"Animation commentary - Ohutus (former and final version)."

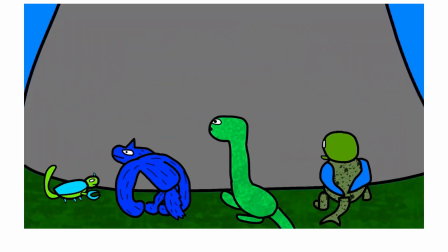(8:07)
So if this story was about how someone's migrating from one place to another,
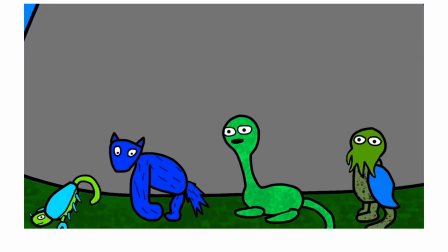(8:16)
finding a safe place, but also just going through the obstacles at the same time.
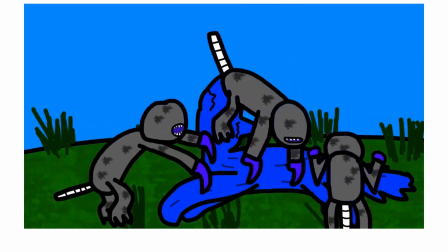(8:22)
But with this first version, many people saw it as, they try and go for, the area, but then they just have to be,
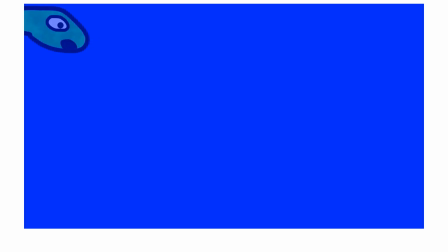(8:32)
sent away, which is, yeah, a bit, because it like the main intention was,
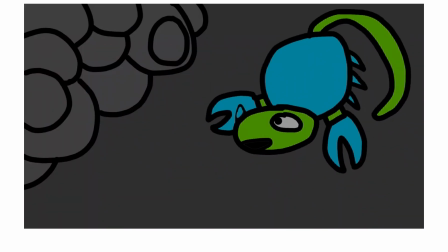(8:40)
like once all the obstacles are, all over and done with,
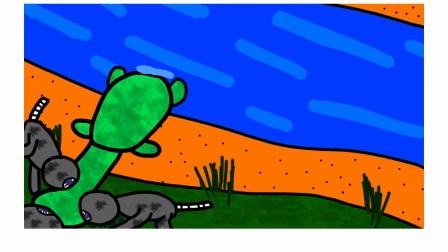(8:45)
it's them finding the safe place once they're safely transported there.
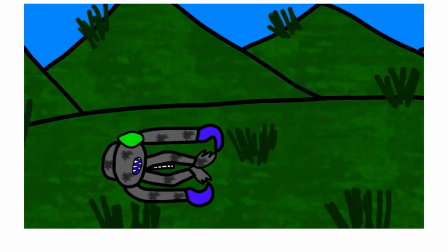(8:50)
But yeah, it's just yeah, it does look like the opposite where they have to be shooed off, this specific area. So instead of that circular building earlier being, the the place to go for, instead it's making the mountain the safe spot, which I guess it did help cut a lot of things.
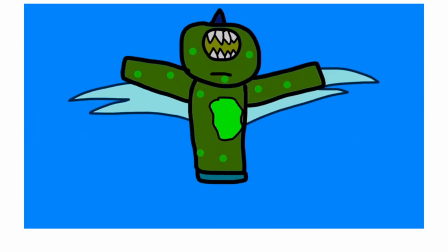(9:10)
Cuts off the background characters, and even the massive creature at the end.
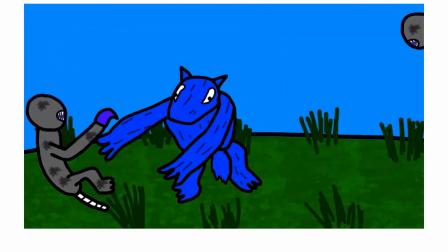(9:15)
I think he gets cut as well, which partially a shame, but never mind.
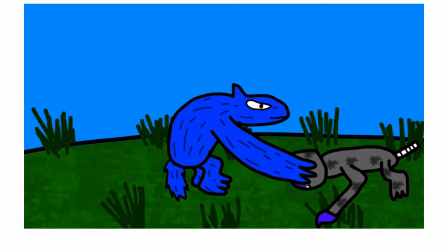(9:20)
Anyway, find the mountain, but then they encounter some trouble.
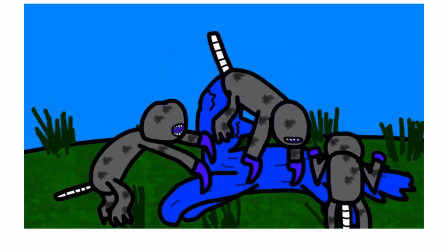(9:27)
So he's down. There's some parts I like. Also, I like the way he comes into the water.
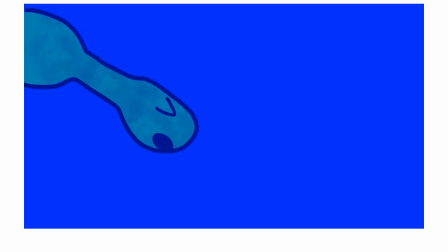(9:33)
Watery sound effects as well. Yeah, I do like that. Yeah, pretty much trapped.
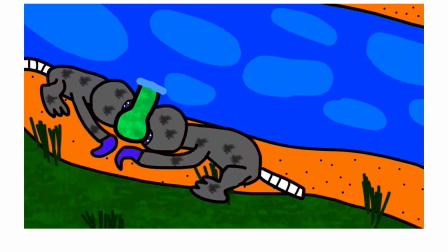(9:40)
Although I think he was already deeper, but it could have been pulled out. He's trying to dodge him. Not pulled down yet.
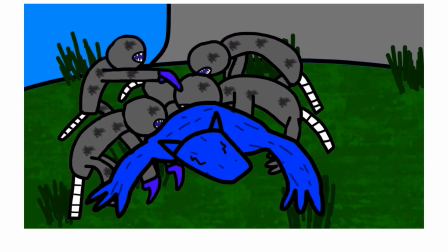(9:47)
Okay. He's found a safe spot, but that's not going to be long.
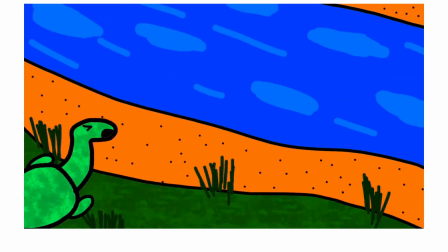(9:52)
He's piled. He's pulled across. He's thrown onto the ground.
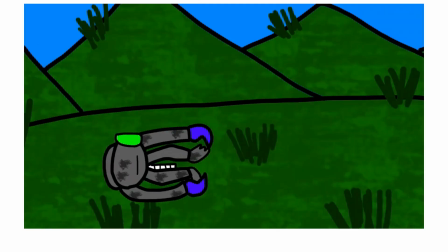(9:57)
Orv loves a good proper swing then, but he gets bitten, and then that's where one of them helps out by shooting a load of goo, which is rather cool. Then the residents help. I don't think they were placed well enough in that scene then.
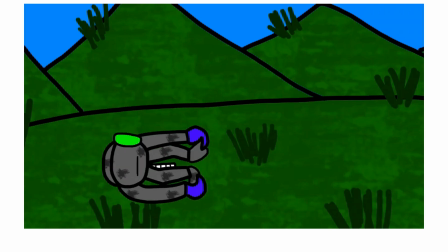(10:11)
But yeah, they barely have a role, but you can assume that they're just residents that were found, just to add to the scale.
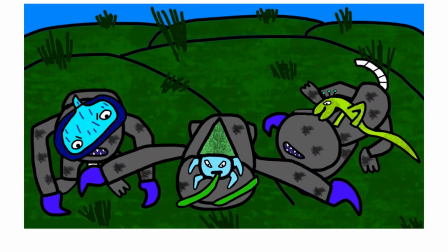(10:19)
But even these 4 characters are already enough. Then he fights them away.
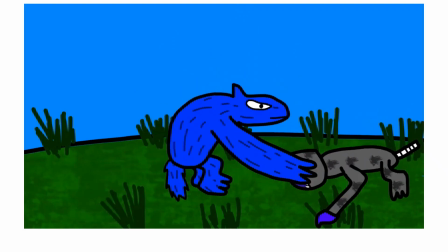(10:25)
Not the best animating fight, but never mind. All triple kill.
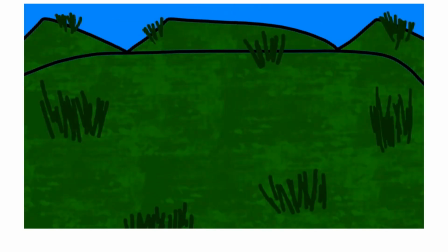(10:31)
He goes the water and then hoses them away. I think it's done quicker in the final thing, but residents help him.
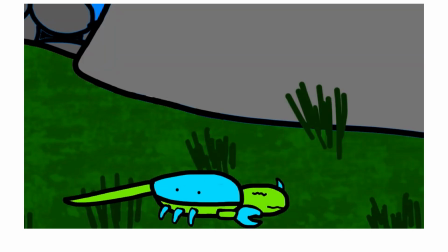(10:40)
Then Ego fights him. He shoos him away. And there was meant to be bite marks on his shell, but obviously not the best.
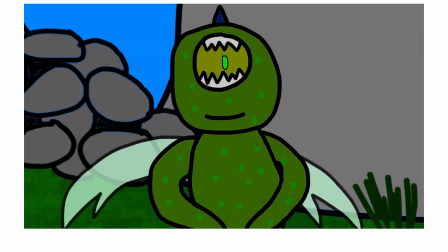(10:48)
They run away. He looks about. They all crowd around him. And then first aid go, I suppose.
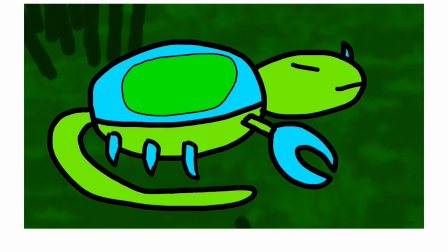(10:56)
Then he shoos away. That was a bit jittery and inconsistent then. I wasn't a big fan of that.
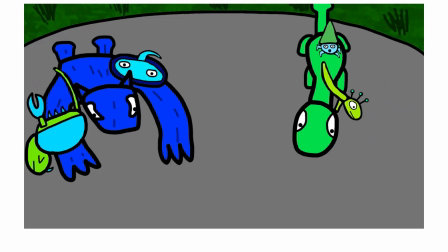(11:03)
Also, the mountain's not very detailed, is it? Anyway, so they climb upwards.
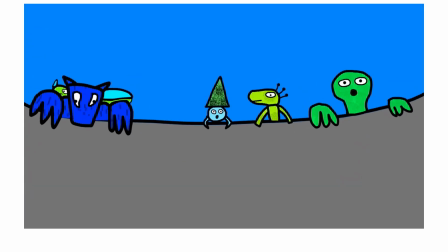(11:09)
The big ones help transport the others. All up on top.
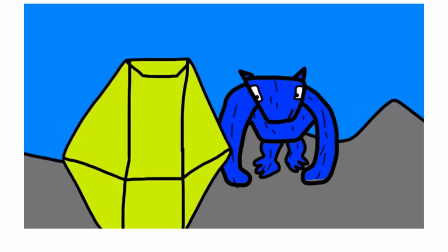(11:14)
Here's the gem. That could have been better drawn. But then the gem does have the glowing effect, which is quite nice.
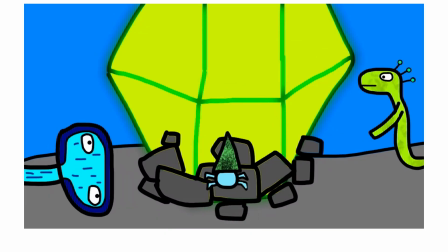(11:21)
And I really like this moment where they all touch it.
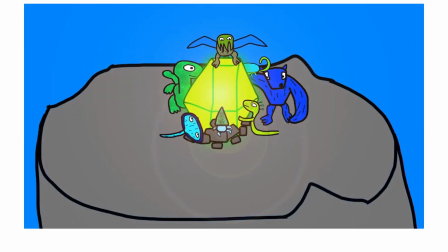(11:29)
And yeah, proper Lincer.
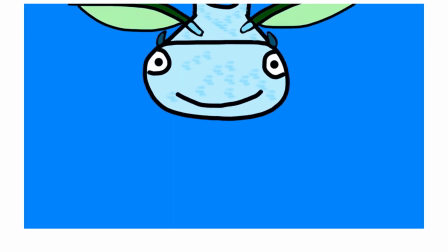(11:32)
Yeah, it's a bit of a shame this was cut, but regardless, it catches the eyesight of this whale.
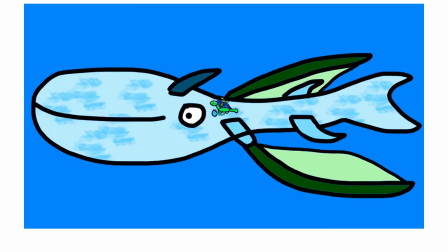(11:40)
That's a bit jittery as well. That it definitely is. I like the whale flying though, but those riding it, yeah, that's not very convincing.
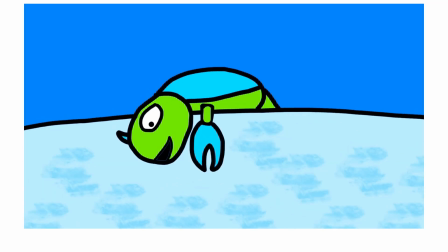(11:50)
They seem to be enjoying it, and so to see. Yes, it's good to have these singular shots just to remind us that he's the main character.
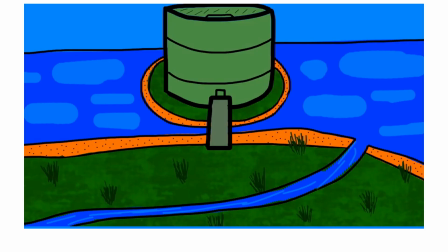(11:59)
Then they landed. And then the point of this scene is that now that they've been transported to the safe haven,
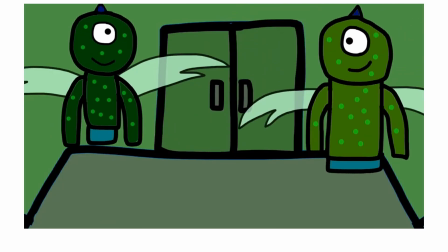(12:07)
and even if there's trouble coming about, they won't be going anywhere near the safe haven.
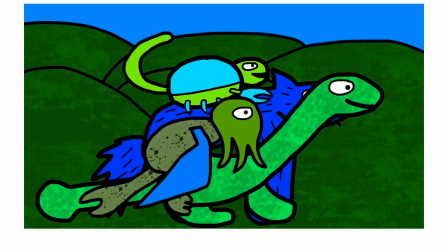(12:14)
Also, all the residents have gone now.
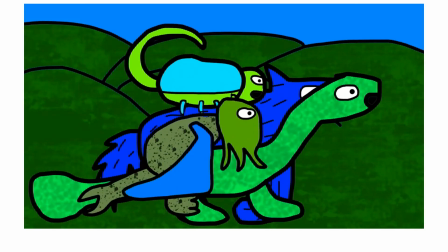(12:16)
The other 3 little ones. And when they turn, that's kind of poorly placed.
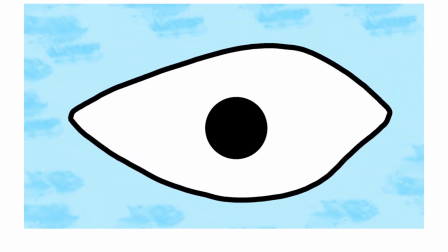(12:22)
I like the way they shoot off though. So they try to head for the bridge. I think that shot's probably recycled, and the whale has an idea.
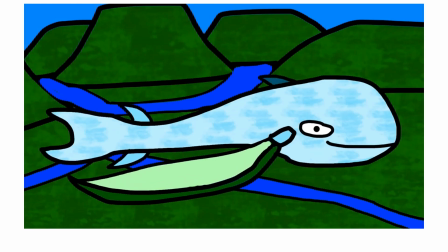(12:31)
Woohoo! Off they go. And we can see that the alien and the whale know each other, self-transporting.
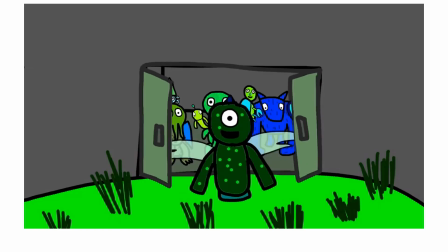(12:37)
The whale lift off is kind of nice too. But then the alien's like, there you go.
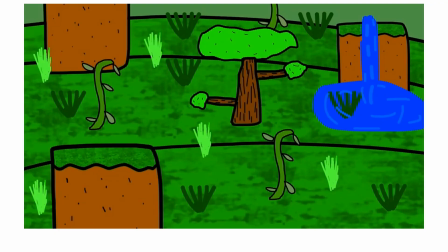(12:43)
And we've made a much lighter area, definitely distinct compared to the outside. And that's just the credits for the creatures.
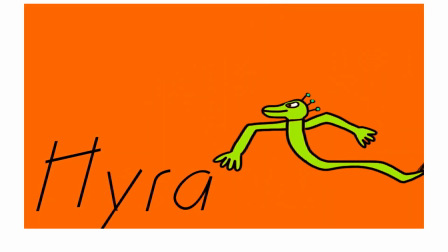(12:52)
So let's I swear there was like an ending scene I've done, I'm not sure.
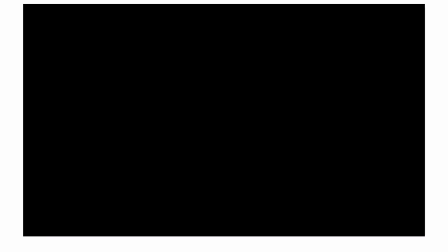(13:00)
Anyway, let's go on to the next version. Alright, so let's watch the other version and compare.
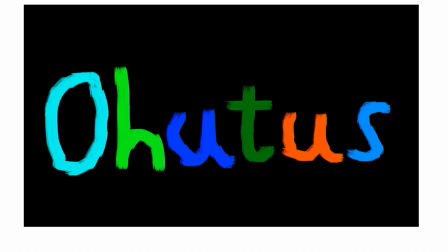(13:07)
Just getting straight into it. So, more of animated text.
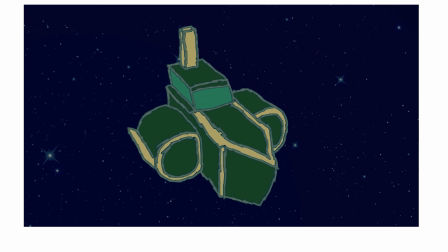(13:12)
Not to mention, I remember the title used to be far later after this, but just by putting it at the start, it just helps. That looks like an image in the back. So that's the spaceship, and not to mention,
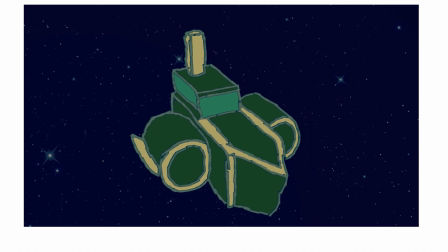(13:24)
you can see that the outline's more coloured instead of being like solid black, so it's just like more nice texture.
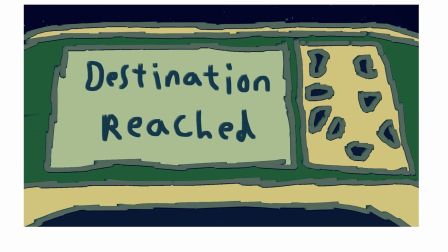(13:30)
So it's a spaceship, and then the text goes in and out.
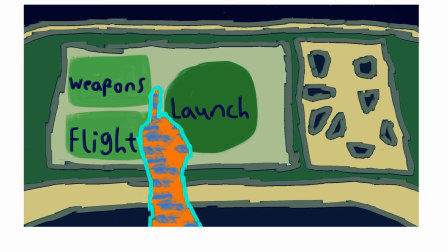(13:35)
A lot of looping, but never mind. Also, the only instance of rotoscoping. Actually, no. I think the ship was rotoscope as well, hence why that was alright enough.
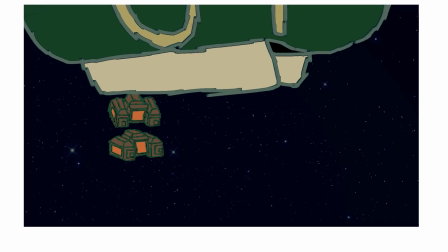(13:46)
And then also that was flash, so that looks convincing enough when pressing it. And then these robots, I had them just like a test, but then I just thought to recycle these robots, and even the ship above is rotoscoped as well.
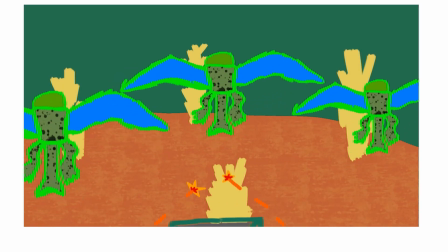(14:04)
But anyway, off they go, off to different planets, and even the way the shooting happens then, that looks convincing enough.
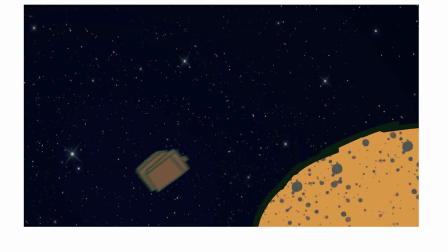(14:12)
But yeah, we get introduced to each race almost.
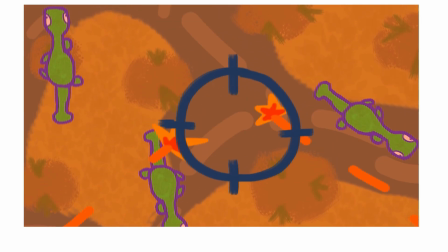(14:20)
Incoming, and then you get to see its vision, which is kind of cool.
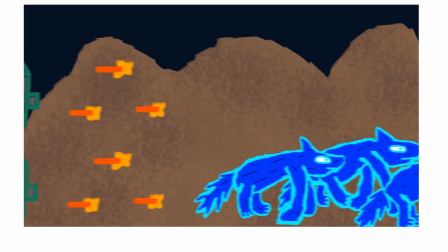(14:25)
And each entrance is different, even another first person perspective. Off they go.
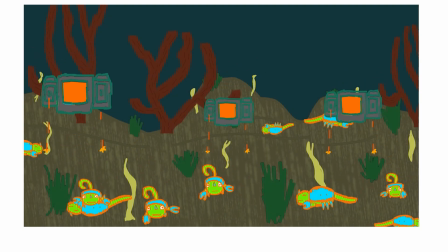(14:31)
And then there's this one, everyone gets chased about. A bit mature as well, I say.
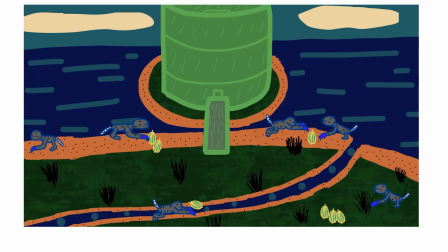(14:37)
And yeah, this is pretty much the solar system. And I remember when I had a full spin, but just by apparently going back and forward like that, it just helped save at the time. But now all of these residents, they've all scattered around the area.
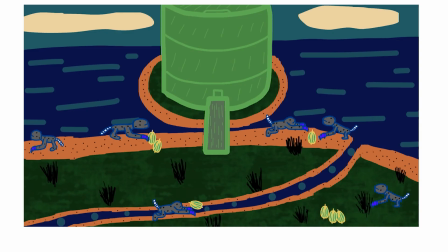(14:51)
You can see, no solid blacks at all. There's even a colour graded over it to make a very almost like a sunset kind of texture. You can see the fruits more luminous as well. But anyway, so these creatures are widespread all over the area, and these creatures are pretty much.
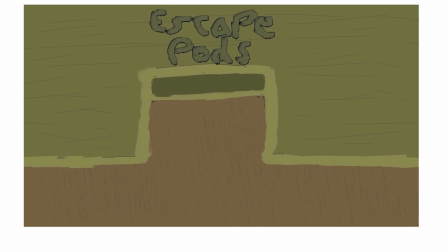(15:08)
I think these creatures still maintain the danger of going to a new location. Just make it a bit more of a, because from the previous animations already
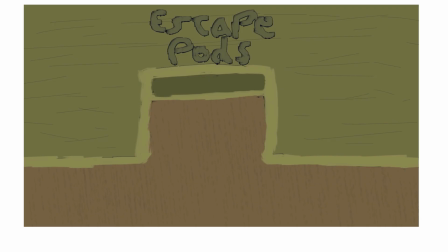(15:21)
like a dangerous land, but there's like a safe area for those who have to settle here. Anyway, so the building has these escape pods,
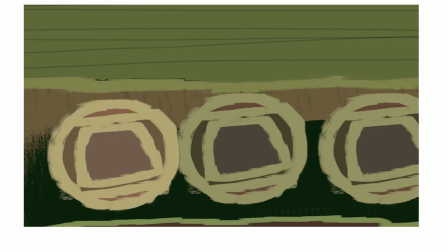(15:34)
and so you see the planets there, and yeah, that's the planet, and there you go.
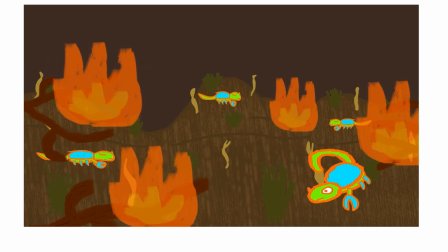(15:41)
So that, oh yes, so that explains the escape pods. He's on its own.
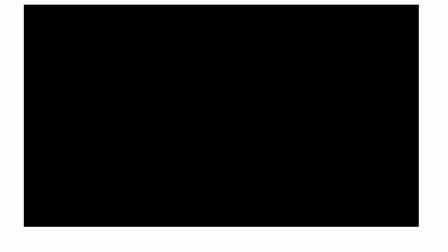(15:46)
Oh, that's recycled. Oh well. Anyway, he goes in.
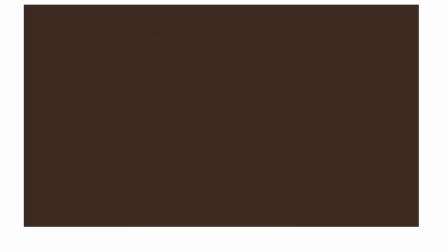(15:52)
Ohutus is the planet. Okay, that's a cool detail. Also, I like the projection then, the sparkling pin.
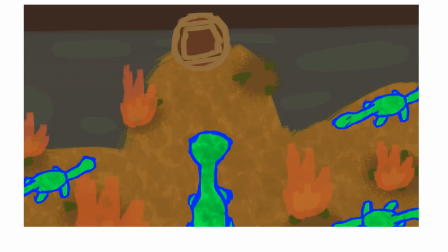(15:59)
But yeah, you can just see how everyone's plans has been completely wrecked.
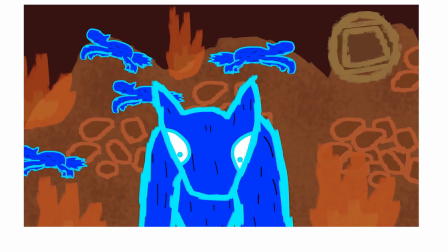(16:05)
Once again, just enough variation with
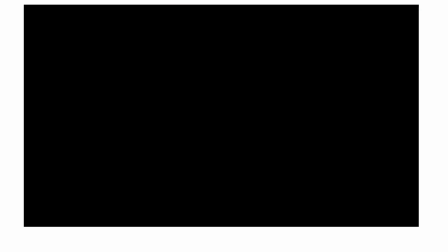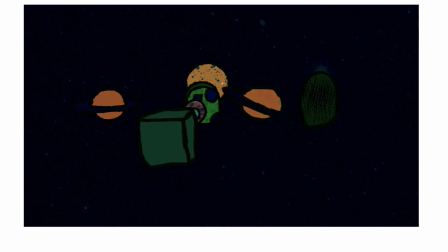(16:12)
yeah, with how they all went to the pods, and then okay, yeah, that's a single.
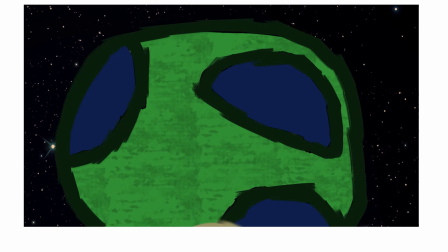(16:17)
Oh, there again, even more variation. Done 4 times, and you can even see that everyone's different face as well.